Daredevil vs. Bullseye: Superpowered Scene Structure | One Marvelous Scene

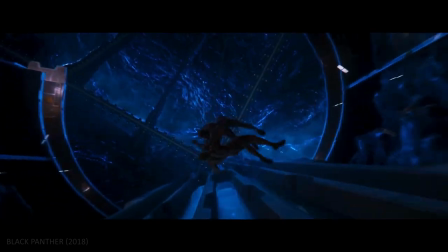(0:04)
Superhero films have a history of pitting characters with identical superpowers against one another.
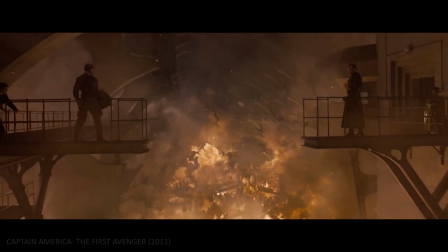(0:09)
From web-slinging, to mech-suit, to super-serum, these heroes are frequently confronted with dark mirror images of themselves,
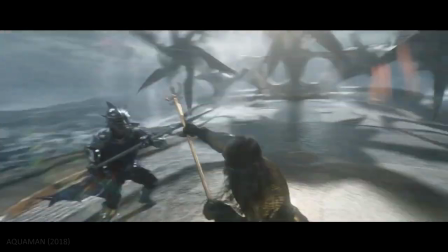(0:16)
distinguishable only by their differences in morality and costume color. The prevalence of this technique owes to several reasons.
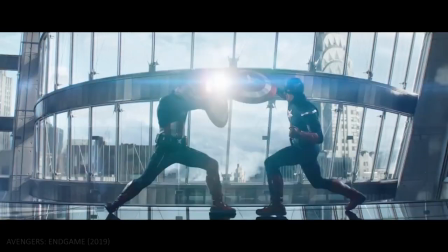(0:22)
Aside from ensuring that any two opponents will be evenly matched, it's also a great way to depict the villain as a foil for the hero,
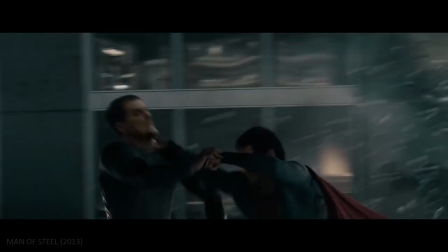(0:28)
placing the focus not on their abilities but on the contrasting ways in which they use them.
With great power.
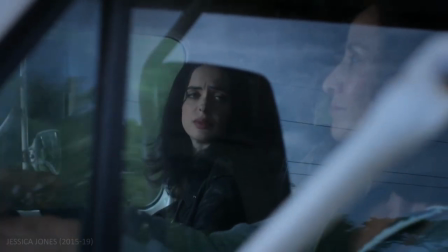(0:33) If you say with great power comes great responsibility, I swear I'll throw up on you.
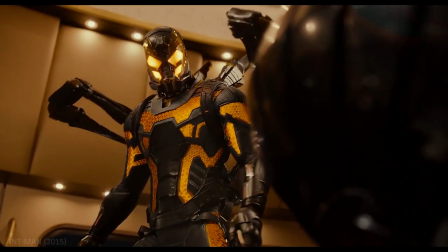(0:39)
In his 2015 review of Ant-Man, however, Game of Thrones author George R.R.
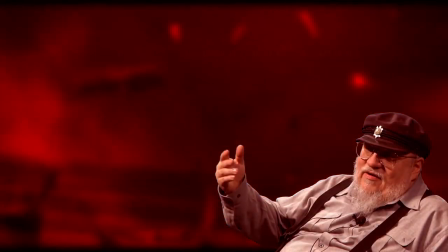(0:43)
Martin criticized this cliche, writing, I am tired of this Marvel movie trope where the bad guy has the same powers as the hero.
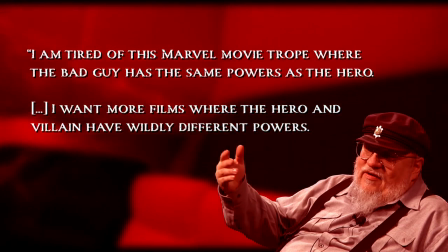(0:50)
I want more films where the hero and villain have wildly different powers. That makes the action much more interesting.
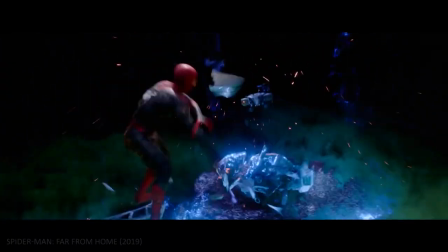(0:56)
While many of the more recent Marvel showdowns put to screen have moved away from this trope,
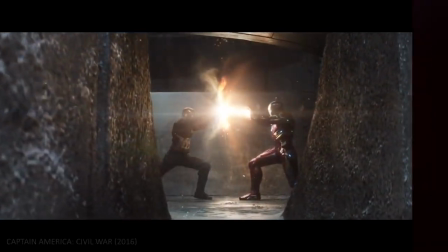(0:59)
non-exemplify the merits of Martin's argument quite so elegantly as the mid-season climax of Daredevil's third Netflix outing.
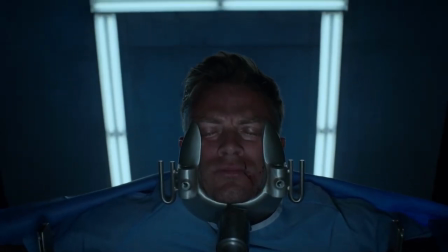(1:06)
Instead of reducing the psychopathic bullseye to an evil replica of the hero,
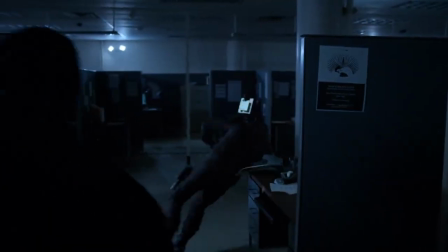(1:10)
season three episode six's office-based brawl chooses to embrace the asymmetry between its character's superpowers, even using it as the basis for the fight's thrilling back-and-forth structure.
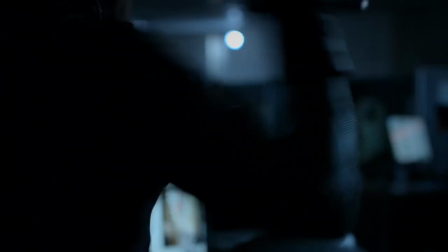(1:22)
The pair's differing superpowers are emphasized even in the moments preceding the battle.
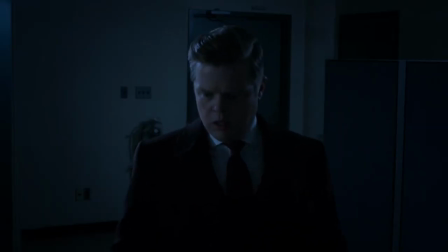(1:27)
During his killing spree at the New York Bulletin building, Bullseye, masquerading as Daredevil, hurls a metal baton at Foggy Nelson,
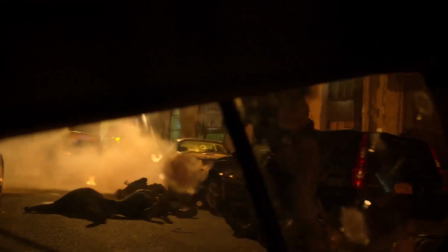(1:33)
demonstrating the extreme force and accuracy with which he can turn any object into a lethal projectile.
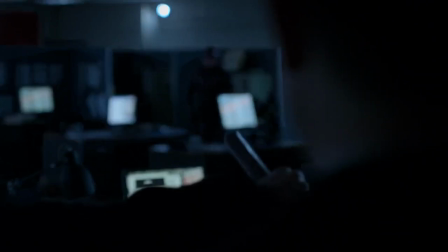(1:39)
Before the baton can hit its target, however, the real Daredevil uses his heightened senses to catch it mid-flight.
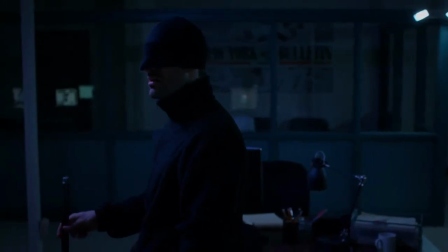(1:45)
This exchange not only showcases the pair's respective abilities, but it also gives a preview of how these will play off each other throughout the coming conflict.
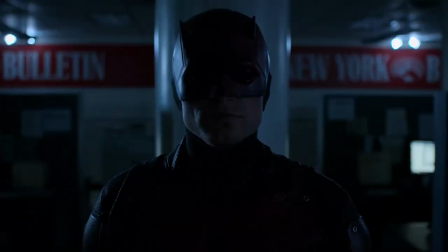(1:52) Who are you? I'm Daredevil.
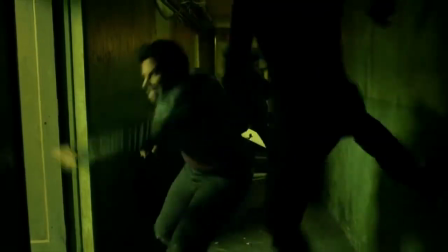(1:59)
At first, the fight is typical Daredevil, visceral, close-quarters combat amplified by a frenetic score from composer John Pisano.
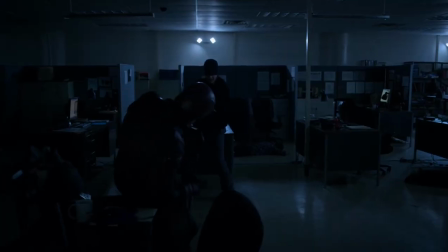(2:07)
However, despite having been built up as a formidable opponent throughout this season, Bullseye looks to be surprisingly outmatched here, with Daredevil visibly proving the superior martial artist.
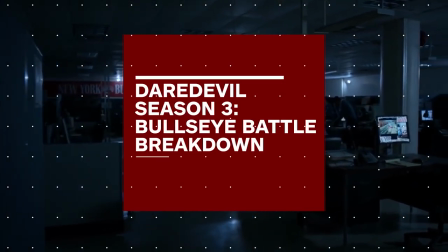(2:17)
In a breakdown of this scene for IGN, lead actor Charlie Cox explains the thought process behind this choreography.
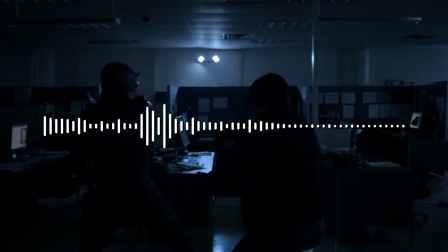(2:22)
We were able to talk about what fighting styles both of these characters enjoy
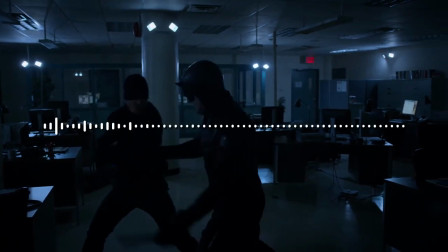(2:27)
the most and how do they try to manipulate the fight to kind of use it to their advantage.
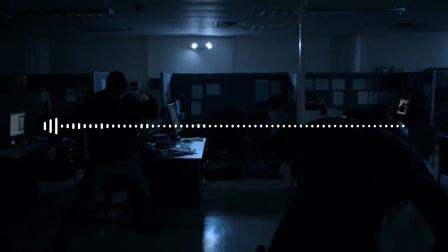(2:32)
So in this case, Ben Poindexter is trying to do is create distance because that's where he's most lethal, with objects.
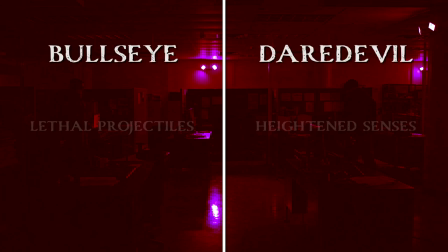(2:39)
Because these characters possess wildly different skill sets, they each thrive in their own contrasting environments,
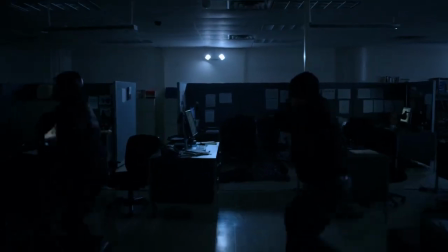(2:44)
and this adds a level of strategic depth to their encounter that's absent from a lot of other superhero fights.
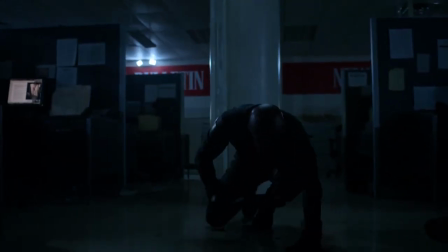(2:49)
Daredevil clearly has the advantage at short range, but once Bullseye manages to open up some distance with a well-aimed ricochet of his baton,
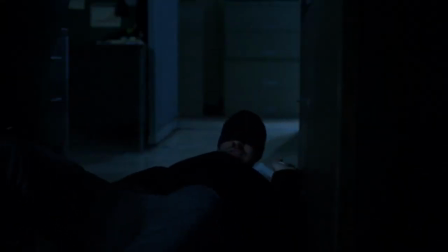(2:56)
the tables turn in his favour, and this sudden reversal of power dynamics propels the clash into its suspenseful second act.
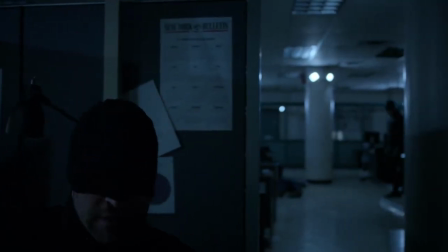(3:03)
This transition is signalled by an interesting tonal shift towards something out of a horror film.
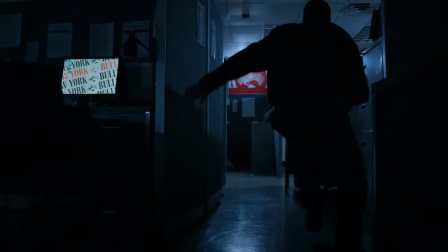(3:08)
The music subsides and we now witness the hero scrambling for cover as Bullseye pelts him with office supplies,
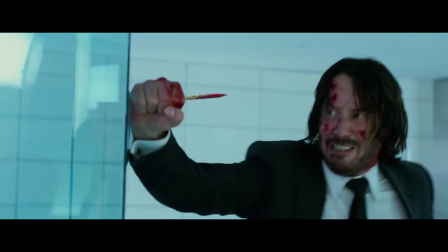(3:13)
displaying more of a knack for weaponising stationery than John Wick and Heath Ledger's joker combined.
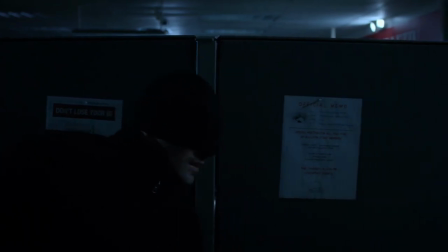(3:18)
What was previously just an office now becomes a labyrinth as Daredevil cowers behind partition walls occasionally making a false move and finding himself struck by a pencil or a pair of scissors.
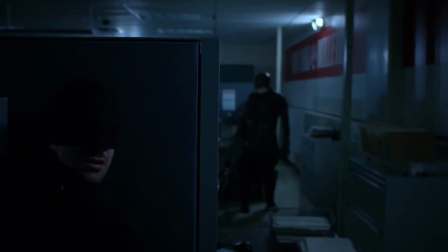(3:28)
The situation might border on slapstick if not for the genuine sense of threat posed by the villain as he prowls around in the background of the shot toying with his prey.
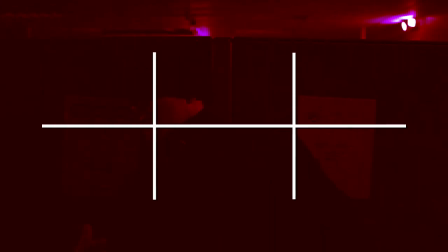(3:38)
By this point the structure of this scene has started to resemble the Hegelian dialectic of thesis
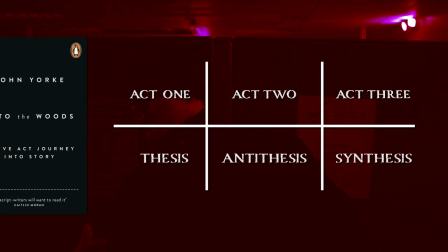(3:42)
antithesis and synthesis that writer John York identifies as the foundation of the three-act structure.
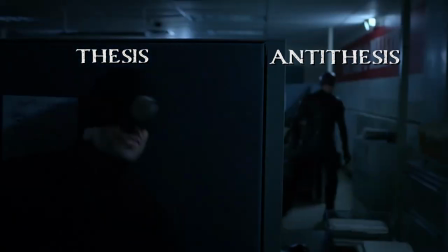(3:48)
Act 1 showed us Daredevil's strategy, Act 2 countered with Bullseye's opposing strategy, now Act 3 must resolve the tension through a unification of the two.
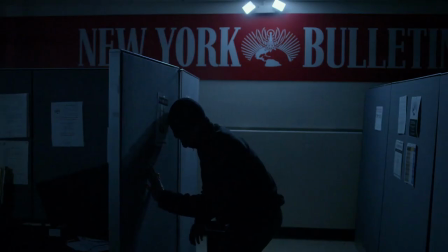(3:58)
This final phase begins when Daredevil closes the gap once more, distracting Bullseye's inferior senses by flinging a storage box in one direction while attacking from the other.
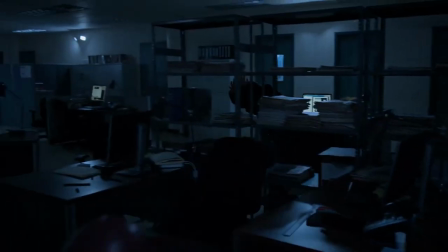(4:07)
From here the fight jumps between long range and short range as both characters attempt to act out their opposing strategies.
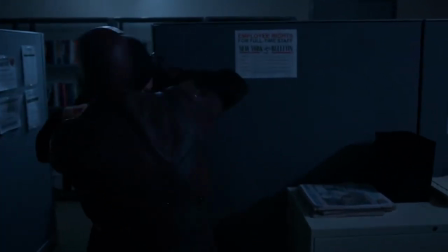(4:13)
This time, however, the audience's cerebral engagement is deeper, because the question is no longer simply who will hit the other guy harder,
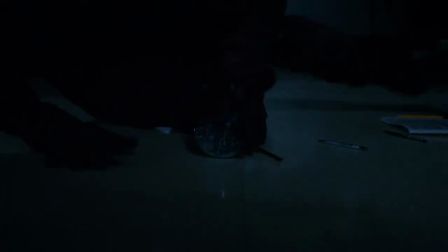(4:20)
but rather will Daredevil be able to get close enough to defeat Bullseye without receiving a sharpie through his skull.
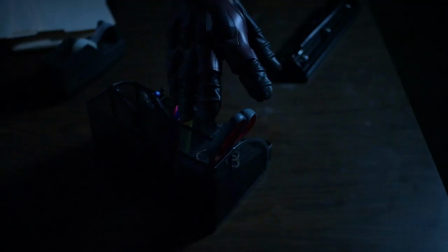(4:25)
For a moment it seems like he might, until at the last second Bullseye adapts to short-range combat, beating Daredevil at his own game.
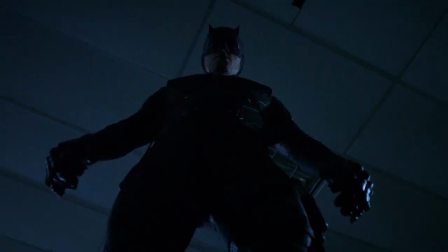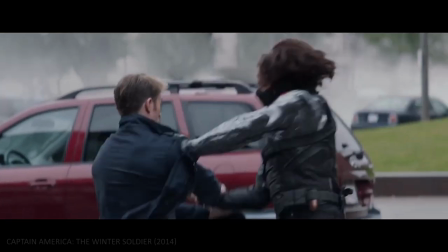(4:39)
While there are obvious reasons behind the popularity of the evil counterpart trope,
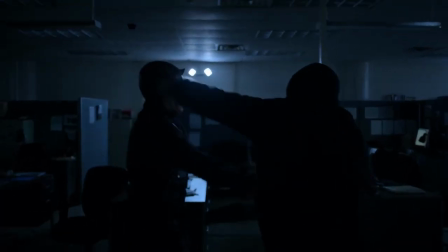(4:44)
Daredevil's first confrontation with Bullseye perfectly demonstrates the advantages of a more asymmetrical approach towards superpowers.
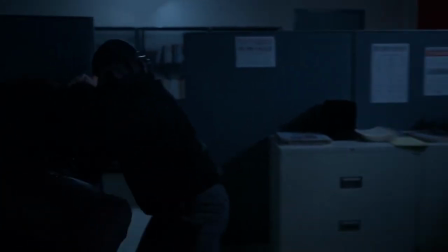(4:50)
While the fight itself only lasts around three minutes, its use of a clear three-act structure makes it feel like an epic battle, as the scales tip in each character's favor and back again.
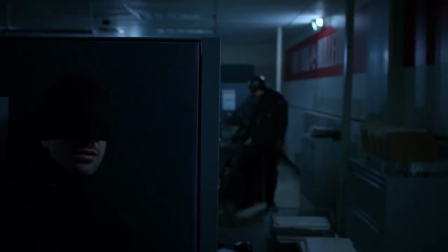(4:59)
Between the surprising tonal shifts and the added strategic depth,
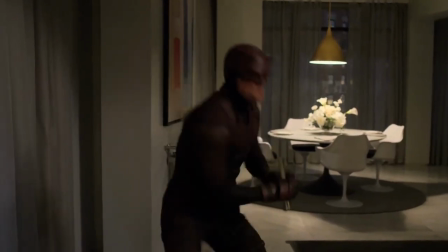(5:02)
the use of different powers here allows for some great comic book action, and I hope that we'll see more superhero showdowns daring to go this route in future.